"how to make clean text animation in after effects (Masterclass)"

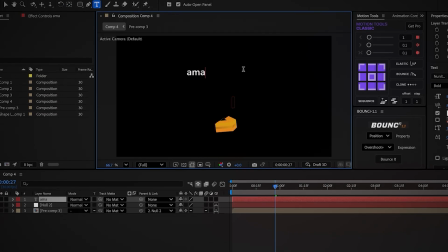[12:23]
Let's see. Add text box and type Amazon. Scale it up to 300%, and slightly reduce the X scale.
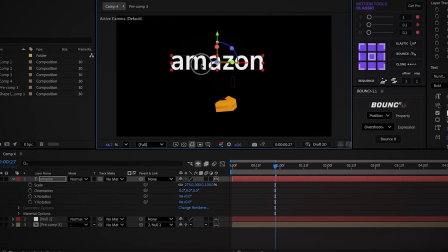[12:31]
Make the text 3D, and position it in the center of the screen. Now we'll separate the letters into individual layers.
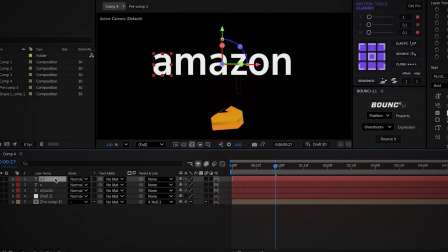[12:37]
Like we did in the text bounce animation, duplicate the text to be used as a template. Then create a separate layer for each letter, placing each letter above its template.
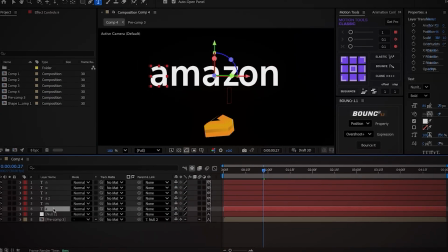[12:44]
When done, delete the template layer. Select all the letter layers and center the anchor points.
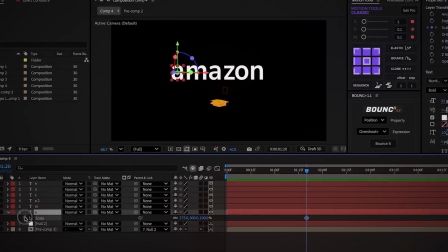[12:49]
Move to 1 second and 20 frames, create scale and position keyframes, right click and choose separate dimensions.
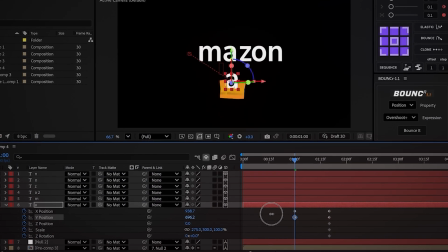[12:54]
And also create a Z rotation keyframe. Move back 20 frames, move the letter behind the cube, scale to 100% and add 180 degrees to the Z rotation. Lower the opacity to 0 degrees and create a keyframe. Move slightly forward and return the opacity to 100%.
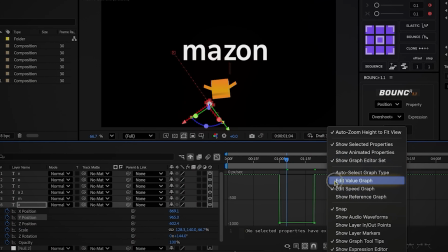[13:08]
Go into the Y position graph, right click inside, and choose Edit Value Graph. Stretch the graph down for a smooth, slightly curved motion.
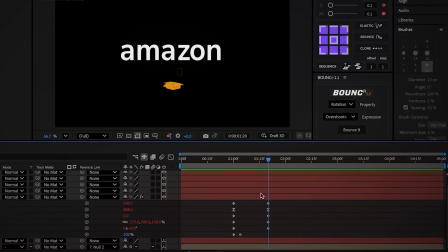[13:15]
Add position, scale, and rotation bounds to the layer. This adds this motion to the letters. Select the remaining letter layers, move forward 4 frames, create scale and position keyframes.
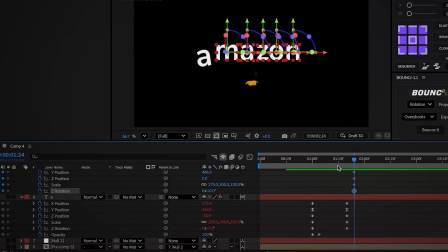[13:24]
Also here right click and choose separate dimensions, and create Z rotation keyframe like in the first letter. Move back 20 frames, copy the keyframes for the first letter, and paste them onto the other letters.
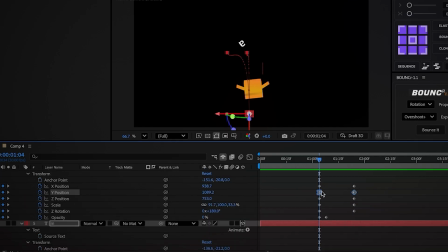[13:32]
This way they all start from the same point. Select the Y position of the letter layers, except the first, and stretch the graph as the same way as the first letter.
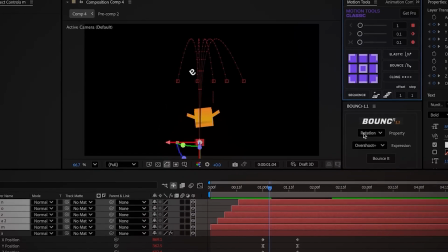[13:40]
Also, add a 4 frame offset between each layer to create a staggered motion. Finally, add bounce to the rotation, scale and position.
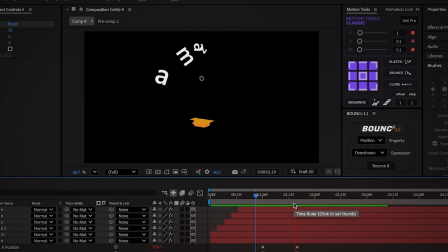[13:47]
Let's see. Wow, it's absolutely insane.
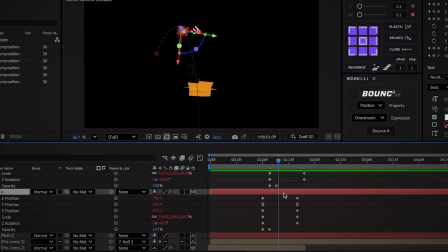[13:49]
Move 9 frames forward after the first keyframe of the first letter, trim the first letter layer, and on the trim part, add a white stroke with 10 pixels.
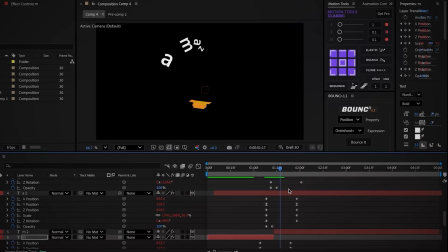[13:56]
Do the same for all the other letter layers. Trim 9 frames after the keyframe, and add a white stroke to the first layer.
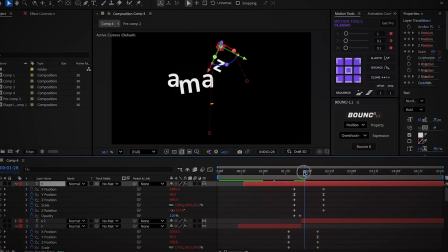[14:02]
This creates the effect of the line transformation into the letters. Select all the letter layers and pre-compose them.
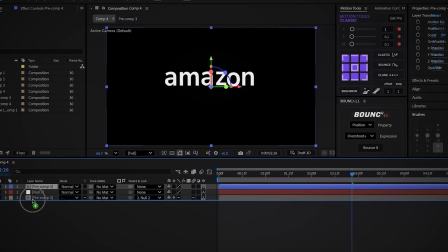[14:09]
Change the pre-compose color to blue so it's easier to keep track. Make the layer 3D and move it down. Add a tint effect to the layer, move to the moment the first letter exits, and create a map white keyframe.
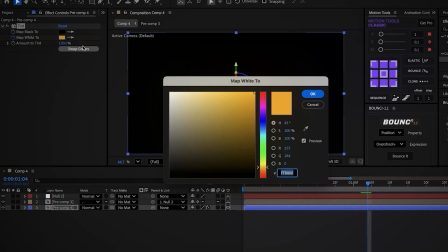[14:18]
Change the tint color to yellow, move forward 2 frames and change it to green. Move another 2 frames and change it to cyan.
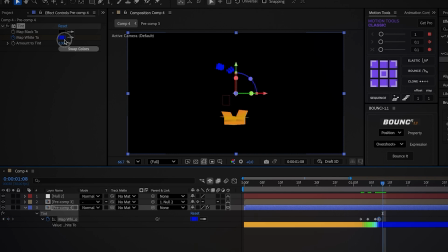[14:27]
Move another frame forward and change it to dark blue. Again, move 1 frame forward and change it to purple. Continue this color sequence, adjusting as you like.
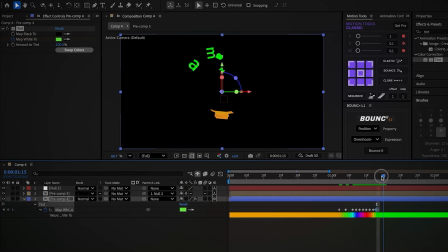[14:35]
You can follow my keyframes and colors.
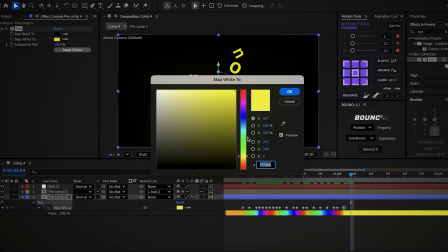[14:43]
When you reach the green color for the first time, around 2 seconds, move slightly forward,
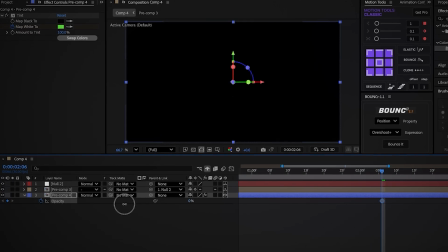[14:47]
create an opacity keyframe and set it to 0%. Move back slightly and raise the opacity back to 100%.
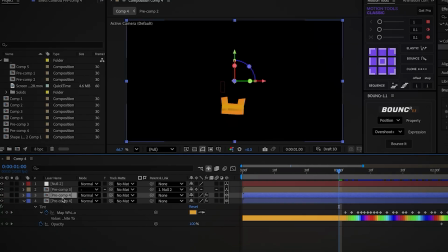[14:53]
Let's see. Okay, now duplicate the layer, and on the duplicated layer, delete all the keyframes and the tint effect.
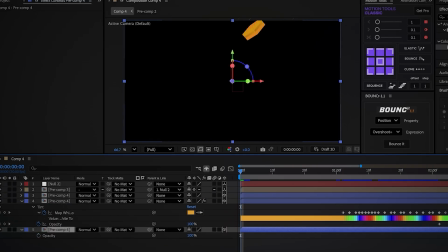[14:59]
Duplicate the layer again and move it down. Add a fine edge effect to the bottom layer and click invert.
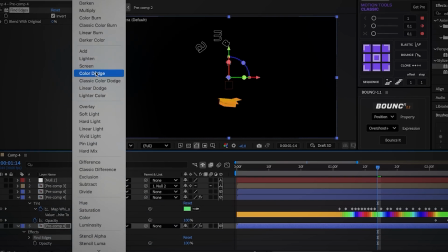[15:05]
This makes the letters look like this. Change the layer mode to screen and restore the visibility of the other layers.
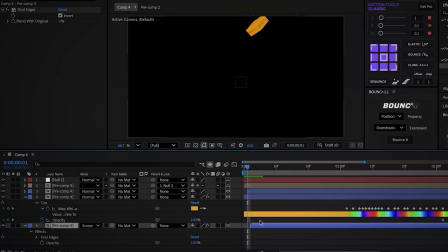[15:10]
Move the top layer forward by 1 frame and the bottom layer forward by 2 frames. This creates 3 different layers that together produce this effect. Lower the opacity of the bottom layer to 20%. On the color text layer, add the glow effect. Set the radius to 30.
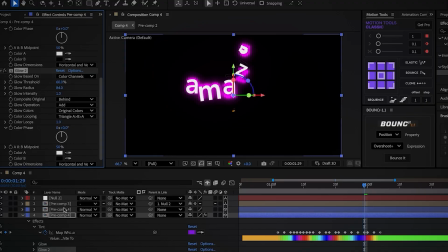[15:21]
Duplicate the effect and set the duplicate radius to 85. Also add the glow effect to the top text layer, the normal layer, and set the radius to 250.
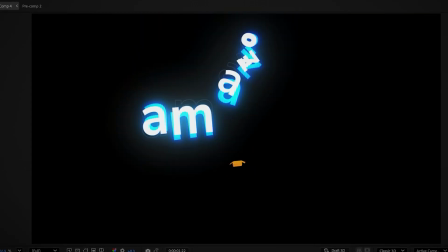[15:28]
And that's it. It looks amazing now. Duplicate the cube comp twice.
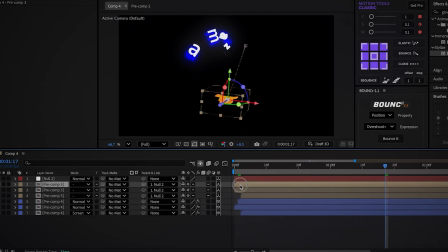[15:34]
Move the bottom layer forward by 2 frames and the top layer forward by 1 frame. Just like the next layers.
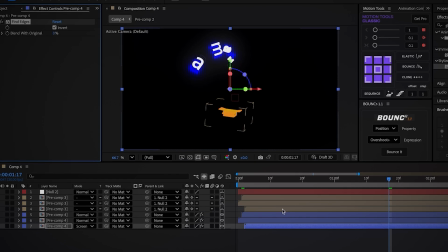[15:38]
Now, copy the effect from the first text comp and paste it onto the first cube comp. Finally, change the mode to screen.
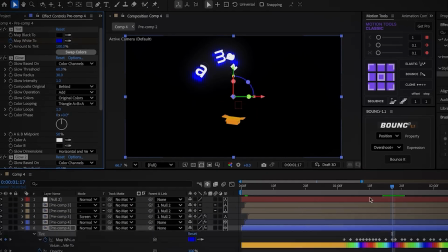[15:44]
Copy the glow and the tint effect from the second text layer, move to the first keyframe of the colors, and paste them onto the second cube layer.
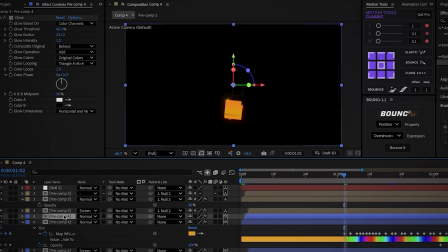[15:50]
Also, reduce the opacity of this layer to 30% so it's not that strong. Finally, copy the glow from the top text layer and paste it onto the top cube layer.
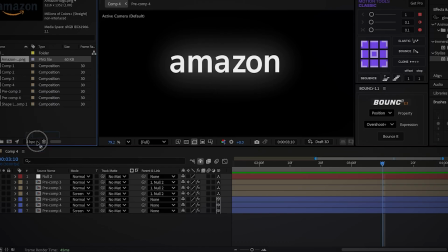[15:57]
Let's see. That looks very good. Add the Amazon logo image to the comp, scale it down and position it so it's exactly over the text.
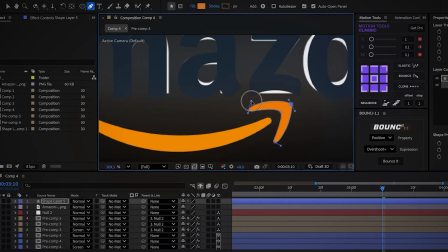[16:05]
Using the pen tool with orange fill, trace the edge of the arrow following the template. Trace the body according to the template, make sure it's accurate.
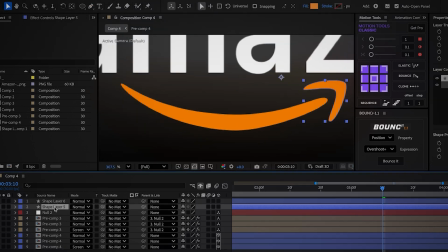[16:13]
Finally, delete the orange logo layer. On one of the layers, right click and under layer style choose inner shadow.
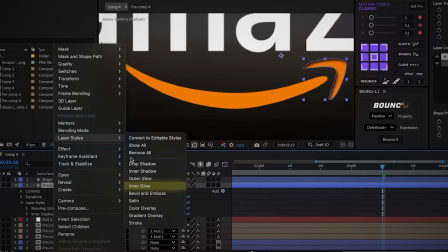[16:19]
And again, right click and under layer style choose inner glow.
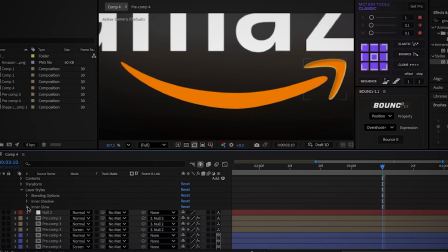[16:22]
In the inner glow settings, lower the opacity to 30% and in the inner glow set the size to 80 and the opacity to 50%. Copy both effects and paste them onto the second layer.